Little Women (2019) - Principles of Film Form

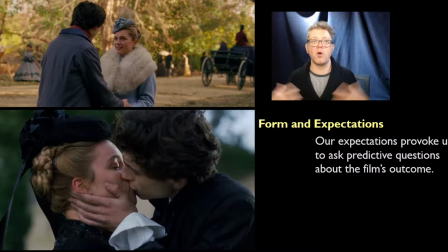And these expectations are built out of potentially watching a lot of romance movies. That perhaps we watch a lot of romantic films or romantic comedies. And so we have an expectation. And Jo just seems like she ought to get together with Laurie because isn't that the way that things should be?
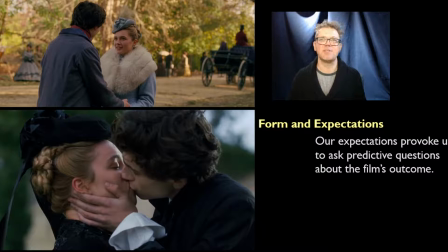But if you go back and look at the way that Greta Gerwig shoots the scenes between Amy and Laurie, this movie is driving towards their kiss in a way that makes it
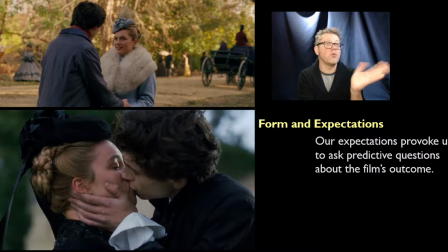very satisfying when that happens when that finally happens it's not well no he's supposed to get together with joe although we might still feel that way simply because we can't we can't check our feelings we can't take our subjectivity completely out of the equation it's always a little bit
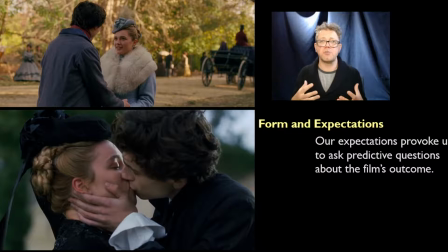of that hiding in the wings and and we maybe we identify strongly with joe and so we go but i want joe to get together with laurie you know because we really want that to happen but But the movie is setting the
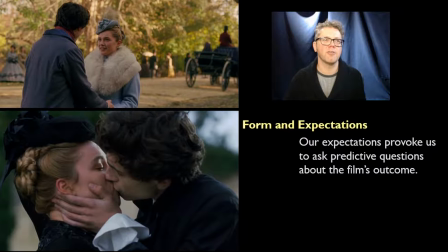movie is setting them up from from very early on the way in which it's shot, the way we first see Laurie walking in slow motion. That's Amy's perspective.
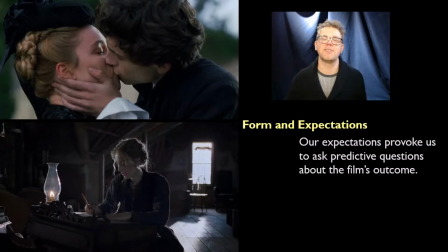She sees Laurie and time slows down. Right. So we might have expectations about how that comes out, but that's that might just be us emotionally connecting to the characters.
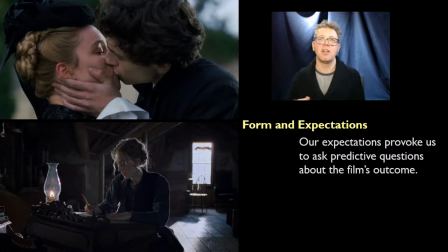That's not necessarily what the film is doing. And when we start to do formal analysis, we can pick up on some of those things and anticipate where the movie is going to go. And some people think that's bad because it will ruin the movie. But if all you go to movies for is to, you know, be shocked or surprised, you know, like, don't tell me how it ends, I hate spoilers,
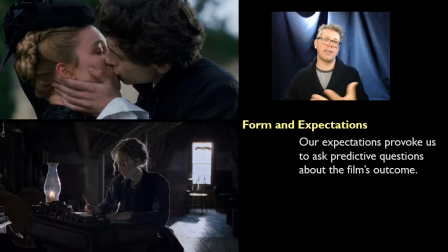then you're only ever going to get that out of those films. And there's so much else to get from a movie. That's why we can watch them over and over again. And formal analysis enriches our repeat viewings.
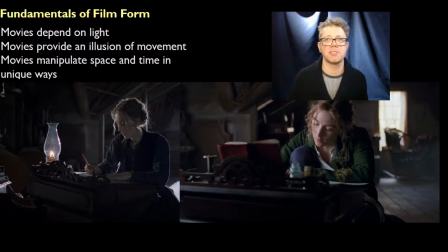once we know that Joe is not going to be together with Laurie we enter a sequence of the film that supports the part of your textbook that talks about one of these fundamentals of film form that movies depend on light
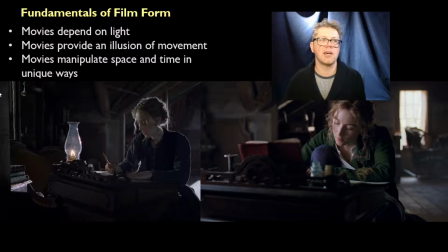that movies provide an illusion of movement and that movies manipulate space and time
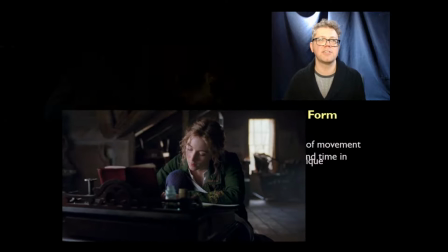in unique ways this sequence where Joe begins to write Little Women effectively
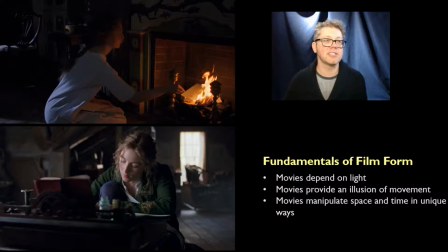this wonderful blending and blurring of Louisa May Alcott's
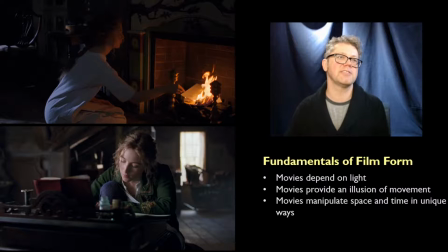life and her character's experience. That in a way, Joe becomes Louisa May Alcott in these scenes. At first, she's just going to burn everything. And then she looks at the things that she had started to write for Beth, and she begins work on her novel in earnest.
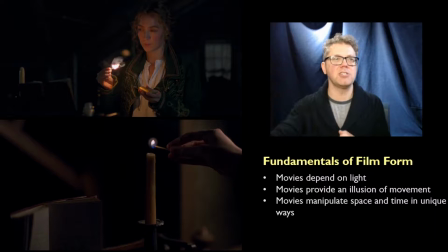And we get repetitions. When we talk about patterns, we get all sorts of patterns in this sequence where the matches keep coming into the camera frame to show her lighting a candle over and over again. That's telling us that time is going by. But it's not going by in real time.
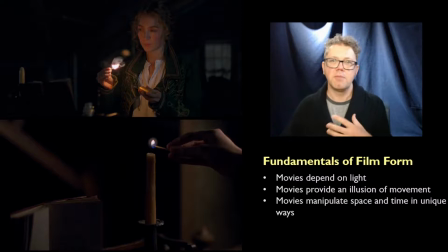There are movies and TV shows that have been made where they try to do a real time thing. TV shows like 24. But mostly movies condense time. Sometimes they'll stretch it. Laurie walking in slow motion is a stretching. But there's a lot of condensing.
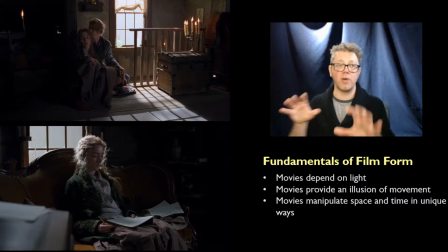And this final sequence condenses the work that Jo engages in to craft her novel. And the way that this sequence is done really highlights how light is used as well. Because we get daylight, we get nighttime,
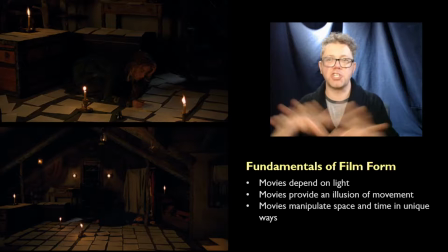we get the use of candles all over the room to show us how long she's been working on this.
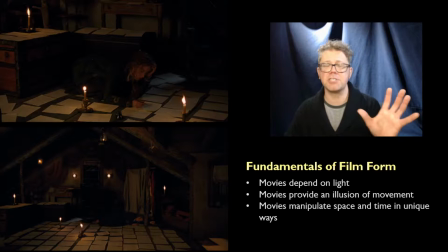Candles burning down, telling us something about that. All visual motifs to tell us that time is elapsing. and the sequence is great for studying this idea of movies depending on light,
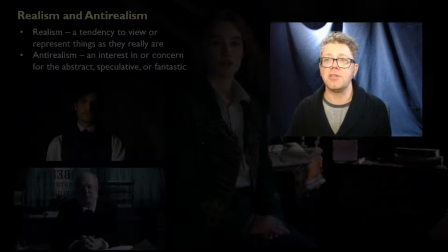movies providing an illusion of movement, and manipulating space and time in unique ways.
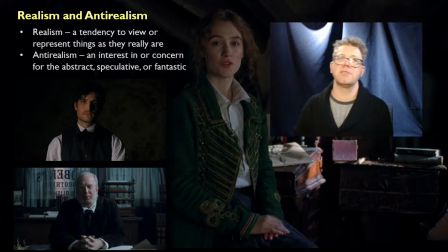Your textbook also talks about realism and anti-realism.